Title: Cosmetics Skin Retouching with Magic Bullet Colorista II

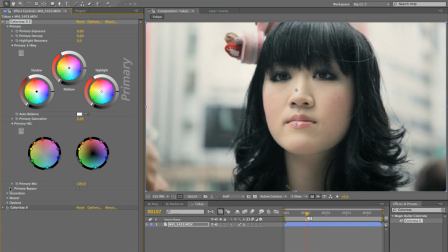Nothing much, but let's go into secondary. Sometimes it's helpful to label these. I'm gonna call the first one skin and the second one look.
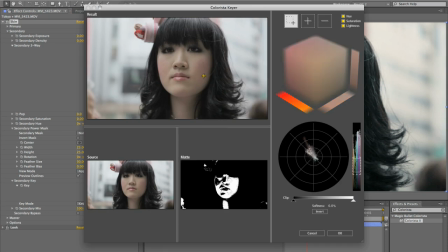So go in there and do a selection on her, plus it out. Notice it's not grabbing her eyes or her lips. I'm actually really happy about that. I'd like to keep her eyes and her lips really sharp.
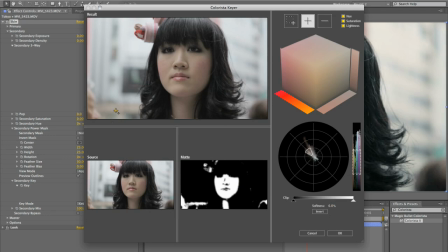So, and I don't really care that it's grabbing this color in the background here, because to take pop out of that isn't going to hurt anything.
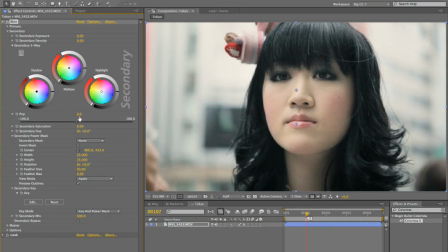And now let's just set her to negative 20. And, you know, the effect is so subtle that you could certainly get away with not doing it, but it's so easy to do. And it just kind of just takes some of the curse that this high contrast correction that I did brought onto it.
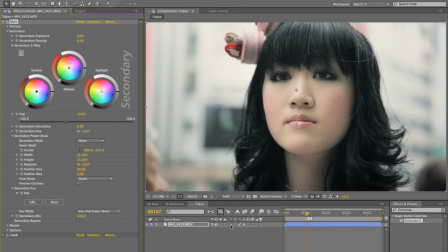So even though she's got pretty much, as far as I can tell, perfect skin, it just helps a little bit just to soften her up. It just emphasizes the soft beauty of her skin against the kind of cool industrial urban environment of Tokyo in the background. So here's before and here's after with that shot.
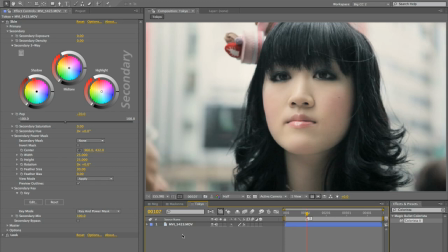So that's a little overview of how you can use negative pop in conjunction with the keyer as a quick and easy cosmetic touch-up tool.